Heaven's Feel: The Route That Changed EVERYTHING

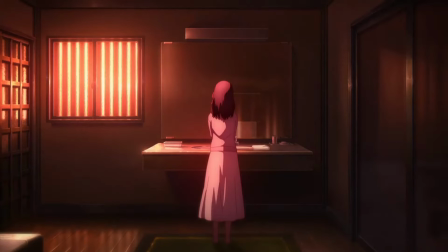The music that plays here and that continues in the next scene is unnerving, but not more unnerving than when we see that additional,
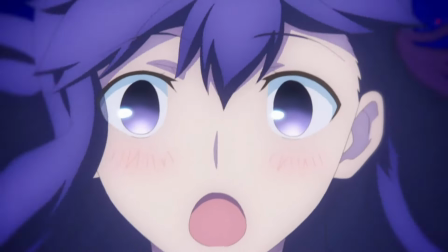familiar-looking shadow begin to follow Sakura. Her descent into pure delirium is wild.
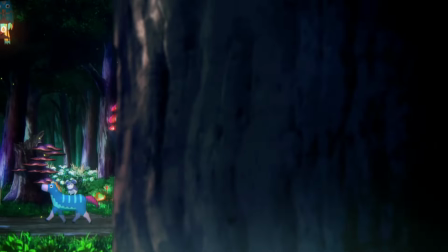I would have thought that after a certain point, after enough outrageous moments, things would stop shocking me,
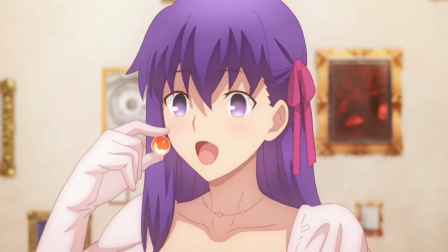but when Sakura finds herself in the real nature of her fucked-up wonderland, I gave up on that.
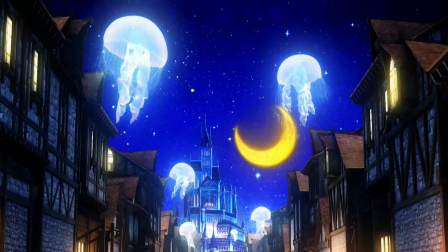This film is fucking nuts, but what hit me the hardest about it is the drama.
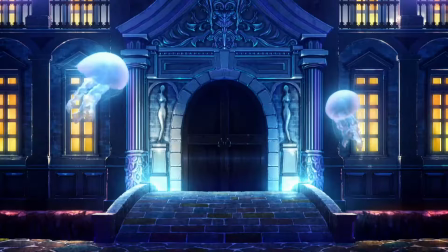It has just as much bonker stuff as Presage Flower, but it's the drama that hit me in this installment.
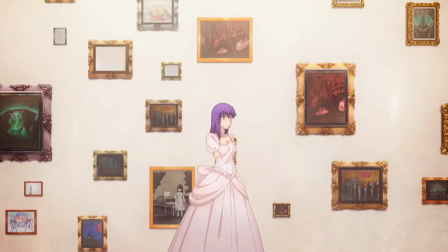Now it's time to tell you about something I associated with the drama on my first viewing.
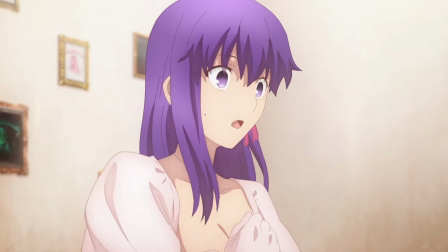If you're from where I am and roughly in the same age group as me, then I know you've fucking been there.
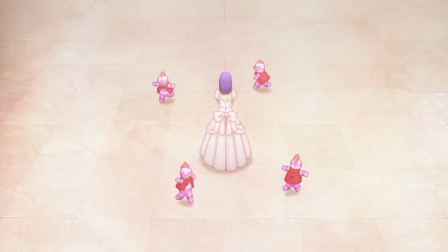Setting the TV to Channel 3 so you could hook up the Nintendo 64 or whatever console
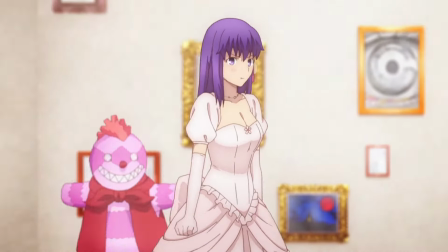for an evening of fun when you come across a Telemundo Mexican soap opera.
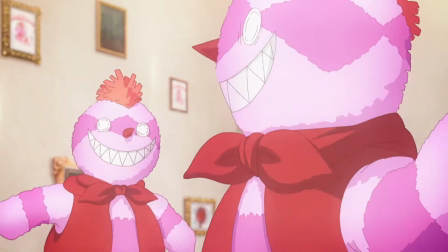Now, I don't know what was ever going on in these programs, as I didn't yet know Spanish, but one thing always seemed very clear to me.
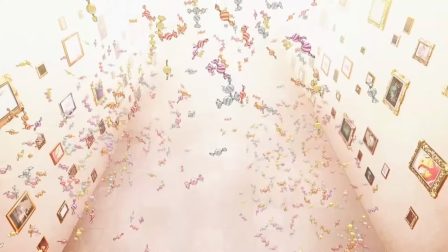I could always tell that there was some deeply concerning and serious shit at play.
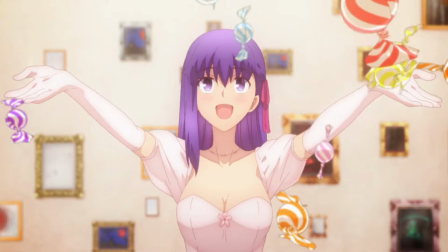One of the main characters might have a bona fide evil twin, or a pair of lovers might find out that they're siblings.
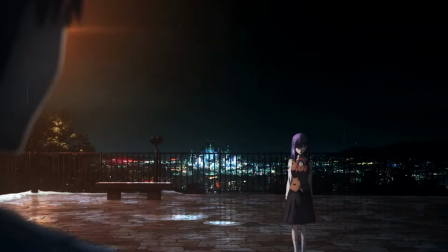I could tell that the point was to be dramatic.
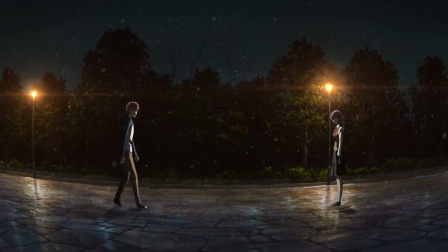And in the very moment that Shiro chases down Sakura after she flees the church and that absolutely anthemic music starts playing,
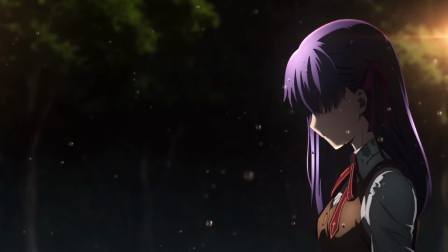Lost Butterfly turned into one of those insanely dramatic Mexican soap operas.
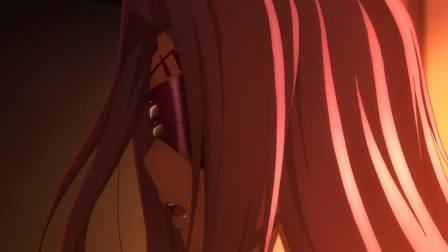I already had the idea that it was heading in this direction ever since the fight in the library where Medusa plays around with Shiro to the tune of the very unearned choral music,
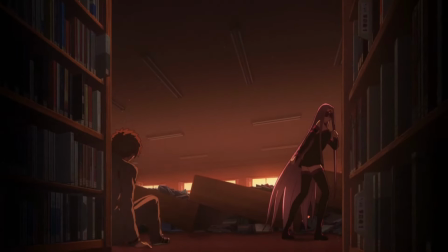but the post-church scene cemented it. The point is to be dramatic, and it is.
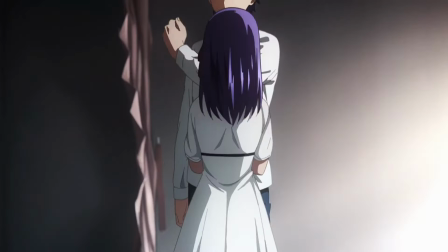The unfiltered and full extent of the abuse that we are finally made aware of is horrifying,
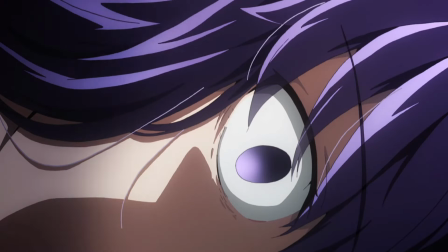and any amount of blame I may have placed on Sakura for her actions evaporated.
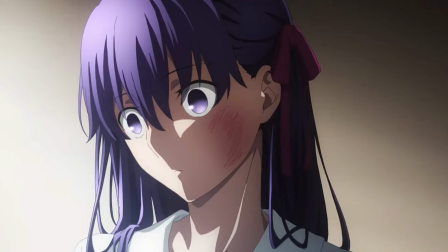It's difficult to condemn her when the title of the film is literally asserting that she is a lost butterfly.
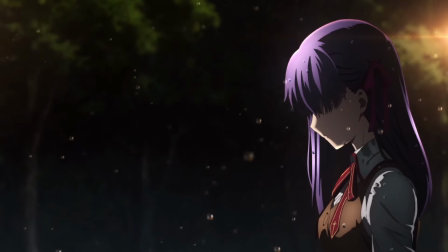She's just a young girl with purple hair trying to navigate an unfathomable darkness.
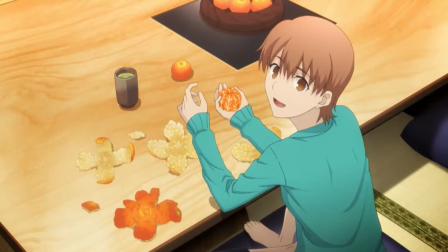Wait, that's the wrong one. This film begets more meaning onto her seemingly insignificant roles in the previous routes too.
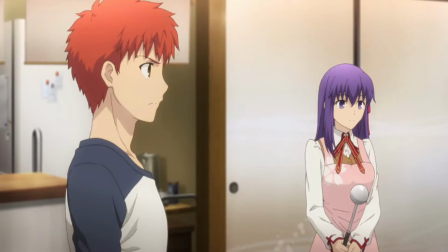She has never been insignificant. Her significance was merely hidden. Casual interactions she has in those stories take on new layers of meaning.
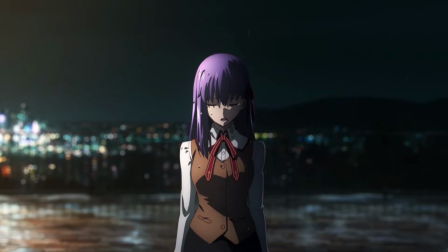The weight of everything that Sakura has to deal with, and the weight of Shiro's resolve to compromise his ideals to alleviate her of her pain,
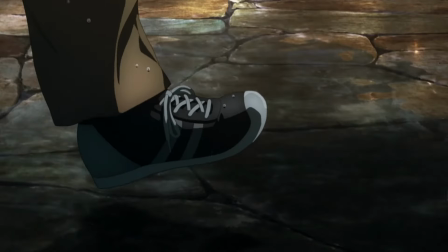indisputably sets a stage worthy of the most magnificent of dramas.
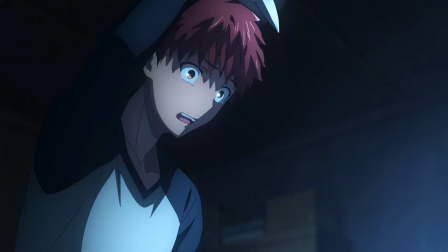The most poignant moment is during the scene where Shiro struggles with his definition of being a hero, while Medusa lurks in the shadows ready to pounce if need be.
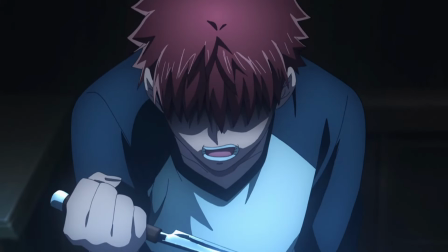In a simple moment of raw emotional struggle, Shiro stumbles into the same truth that Kiritsugu had so soullessly worked to attain the opposite of.
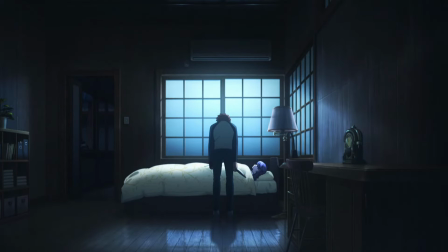It is this pivotal moment where Shiro surpasses his father, whose trials dwarf Shiro's.
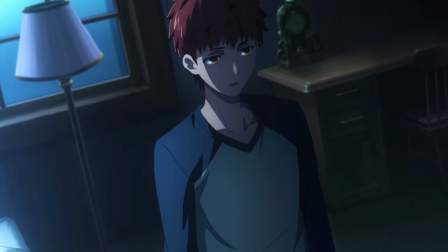He decides to change his definition of what being a hero really means and resolves to follow that to the end, no matter what that end may be.
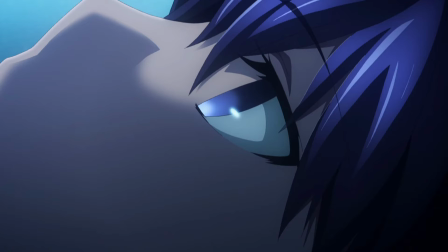He decides to see more shades than just black and white. This is his friction with real and ideal.
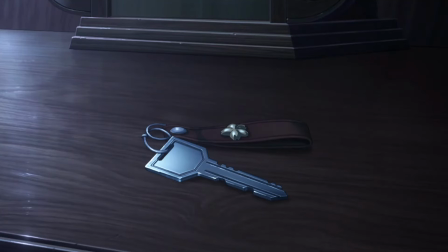He's still naive, and he acknowledges that just as he did in the other routes, but this is notably different.
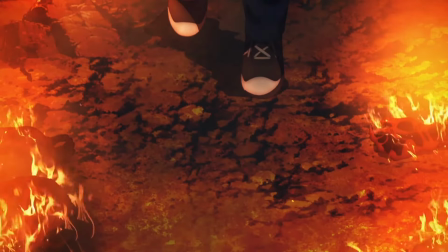In choosing not to sacrifice the one for the many, he is selfish in that choice.
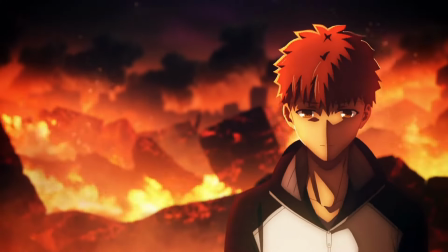So much more selfish than anything he's done.
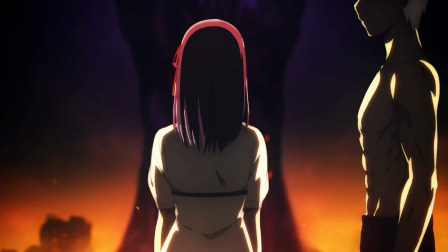The allegory that the Greater Grail so eloquently conveys to Kiritsugu during his most intense despair is hardly even considered by Shiro.
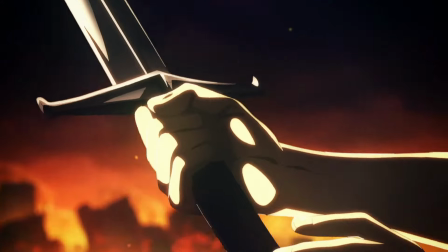He does this out of pure naivete that everything can go right if he steps up to the plate,
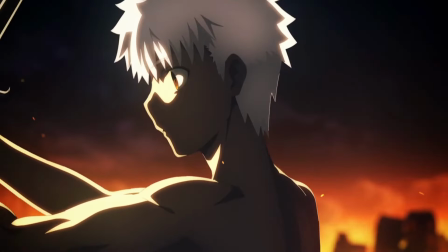that he can have his cake, and eat it too, and digest it with no complications.
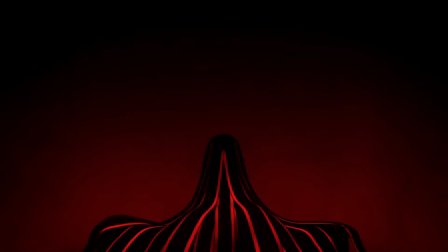And then, when the calamitous end of Lost Butterfly reveals the sinister events to follow, Shiro became a villain to me. At the very least, complicit with villainy. It is the only time in my entire life that I have left a movie theater feeling angry.
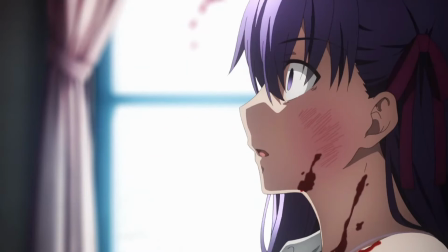I was seething. Actions and inactions have consequences.
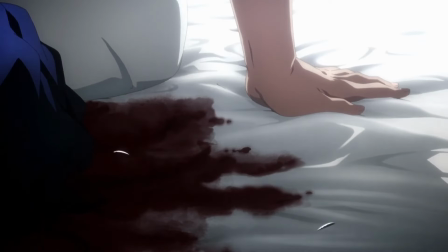Fuck Shinji, though, I'm glad that fucker's dead.